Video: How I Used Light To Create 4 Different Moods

Lighting has the power to change the feeling of a scene, and in this video I'm going to be showing you exactly how powerful lighting can be by taking a scene and bringing it to life 4 different ways.
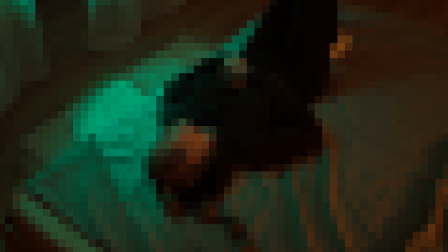[0:08]
Also, make sure you stick around to the end because that is my absolute favorite one. So this is our shot.
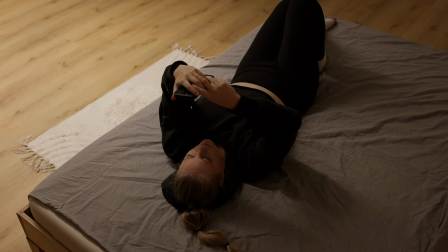[0:12]
The camera is relatively high up and it's looking down, and we've got this really cool parallel frame, and we have the lovely Angelique, and she's not going to be very emotive because what we're going to be doing, and the whole point of this video, is to show you how lighting can really change and make a scene come to life and give it a sense of emotion. So this is how the shot looks like before we've even done any lighting. It's just the natural light, the windows open. But with that being said, let's dive into that first setup.
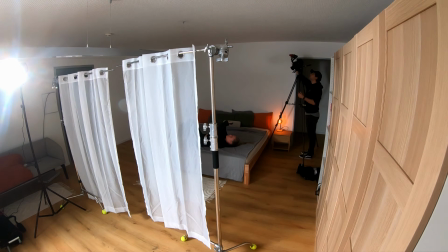[0:35]
So we've set up our key light, which is the Amaran 300C with a reflector dish,
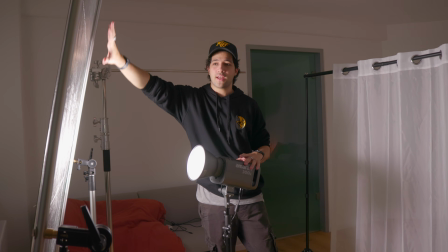[0:39]
and we're taking this light and shining it into the silver side material that came with this Wally Mex photo frame.
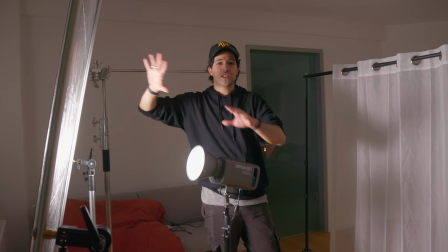[0:45]
And what this is doing is creating our sunlight.
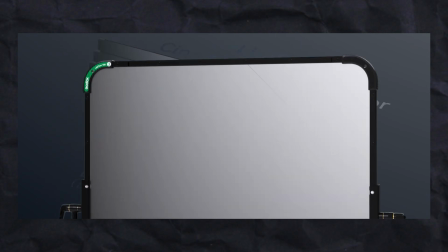[0:47]
Now, in an optimal world, what we would be doing is using a stronger light and some CRLS mirrors or the Godox K1 mirror set to create our sunlight.
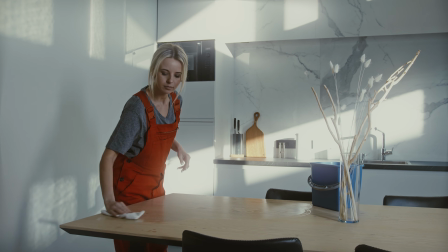[0:55]
And the reason why is because the sun is this very direct beam of light that fills the entire space.
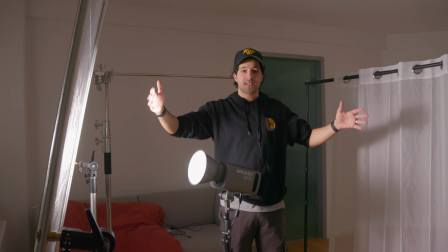[1:01]
And so a light source, if you don't have the distance to move it away from the subject, you're going to end up having a very direct beam, and it's going to feel very spotty,
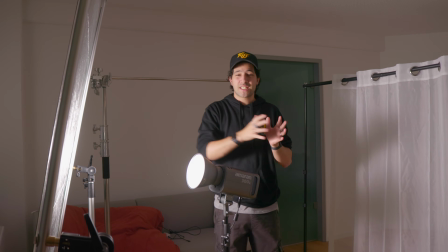[1:09]
very sourcey, as we like to say. So by doing this, it spreads the light, but also makes it feel a lot more organic.
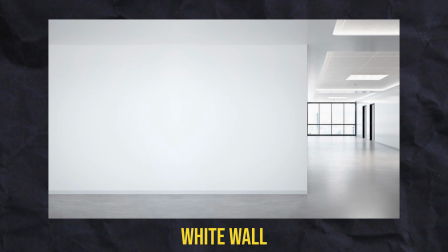[1:16]
You can also use a white bounce, a white wall, some polyboard, taking some aluminum foil.
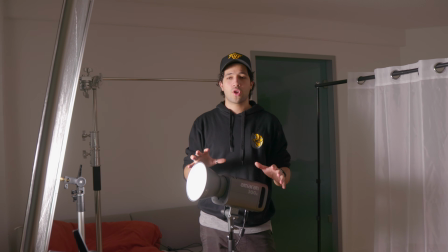[1:20]
All of these are little tricks that will give you roughly the same result at a budget. If you have the ideal scenario, great.
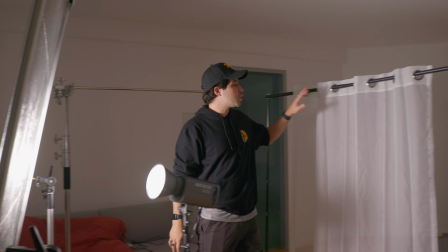[1:27]
If you don't, those are some hacks. Then we've set up these shears on a backdrop stand, and this is doing 2 things.
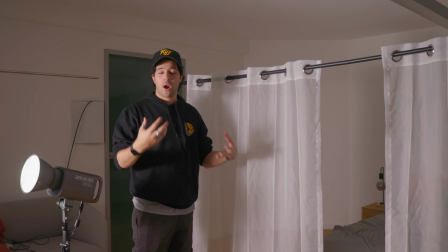[1:32]
One, because we can see the edge of the curtain in the frame, it motivates where our lighting is coming from because the audience sees bright light, curtains, oh, window. And then 2, these curtains are diffusing the light, and that is why we've left a little gap here.
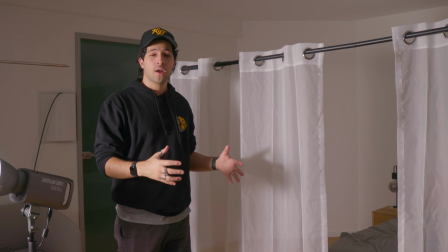[1:45]
The diffused side is going to be darker, a little softer, but the middle is going to draw the attention to Angelique's face.
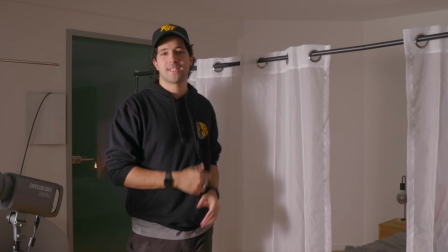[1:51]
And so this is helping us sculpt and shape our light to be more direct and intentional. Now let's move on to the last light of the scene, which is over here.
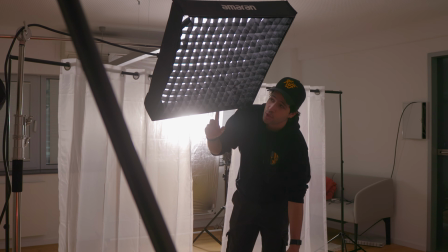[1:58]
And now the last light that we set up was this Amaran F22C with a full diffusion and a grid.
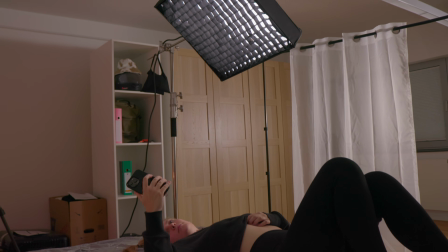[2:03]
And what this light is doing is wrapping the light around our subject to create a more soft and pleasing image.
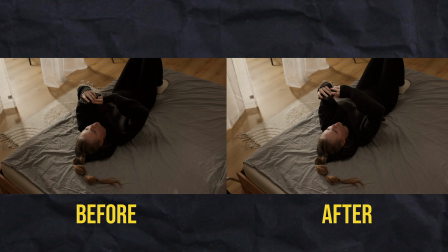[2:09]
And that is because after I set up my key light, I didn't like how dark and contrasty it was on the shadow side. So I wanted to bring those levels up while still keeping the image very natural.
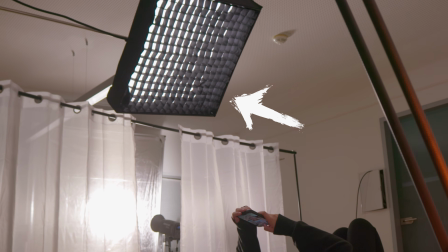[2:19]
And to do this, we obviously have the grid, which helps directionalize the light so that it's not spilled everywhere.
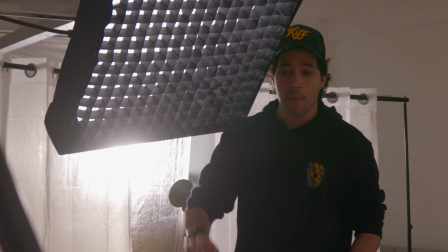[2:24]
We have the diffusion, which is also going to soften it, but also we have the light at a super low intensity,
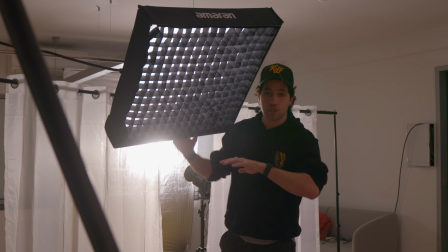[2:29]
and we have it slightly higher so that we're able to get that wrap,
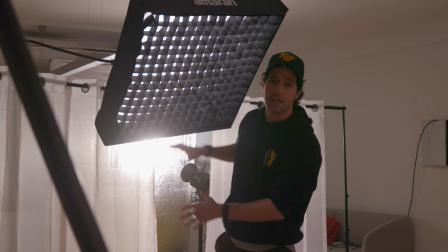[2:33]
but it's still coming from the same side as our key light so that it feels like it's one cohesive light source.
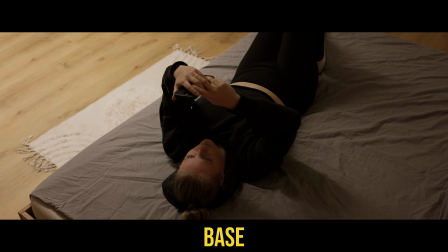[2:39]
And that's how we got this lighting set up. Now for the second setup, we've kept majority of the infrastructure we had from the first setup in place, except for 4 changes.
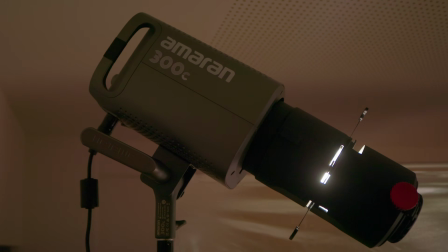[2:48]
Change number 1 is to our key light. Instead of having the Amaran 300C with a reflector dish, we now have it with a spotlight mount.
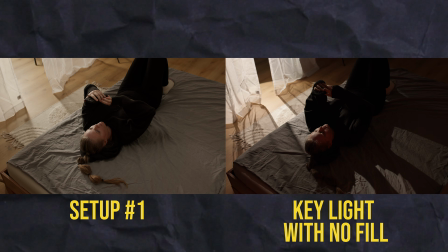[2:54]
Change number 2, instead of the light bouncing through a silver side reflector and hitting our subject, it's actually pointed directly at our subject at a high angle. Change number 3 is that we've done the exact opposite of what we did to our key light to our Amaran F22C.
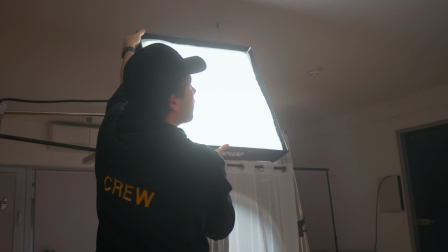[3:06]
So instead of it facing the subject directly to create a soft wrap, we've actually removed the grid,
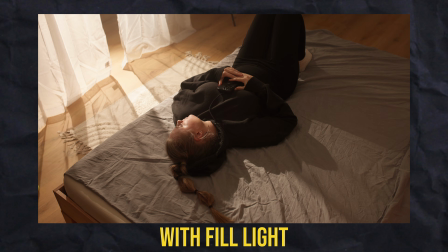[3:10]
faced it up to the ceiling, brought up the intensity so that it would raise the general ambience of our scene.
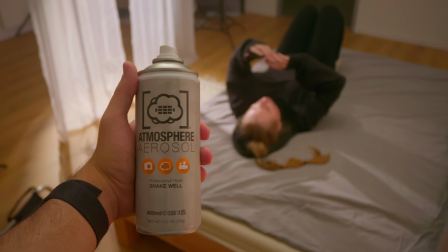[3:15]
Change number 4 is that we've added atmosphere to our scene using haze in a can.
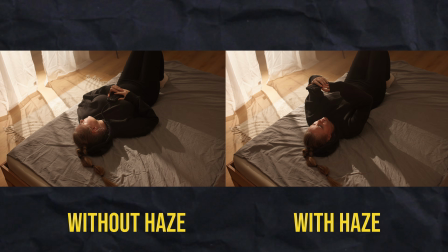[3:19]
And this is going to influence the quality of the light, and therefore it has an impact on how the scene feels as it's being recorded.
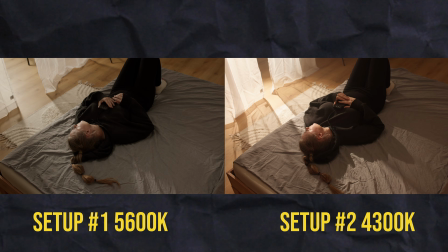[3:26]
Change number 5 is we've actually changed the color balance. In the first scene, we wanted it to feel very neutral, very natural, so we had everything at 5,600 Kelvin.
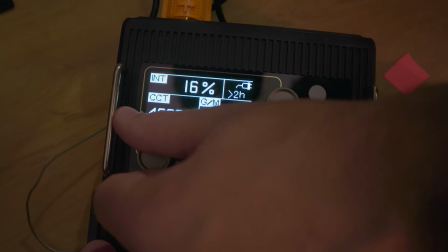[3:34]
This time we want it to feel warmer, as if it's just the beginning of the day and the light is just peeking out. So we've changed the lights to 4,300, and this is how the scene turned out. Right, so for our third setup, we've gone the complete opposite direction of our first 2 setups. We've gone nighttime, moonlight, baby. So let's talk about how we dialed the setup in. Starting off with our key light. It is the exact same key light as the setup prior.
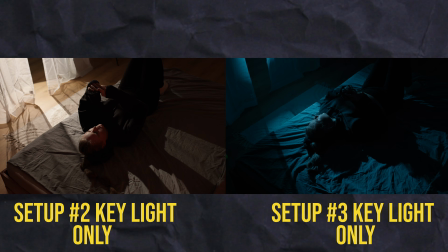[3:57]
It's still the Amaran 300C with the spotlight attachment. The only changes that we've done to it is that we've brought it slightly lower, and we've used the cutters to shape the beam of light.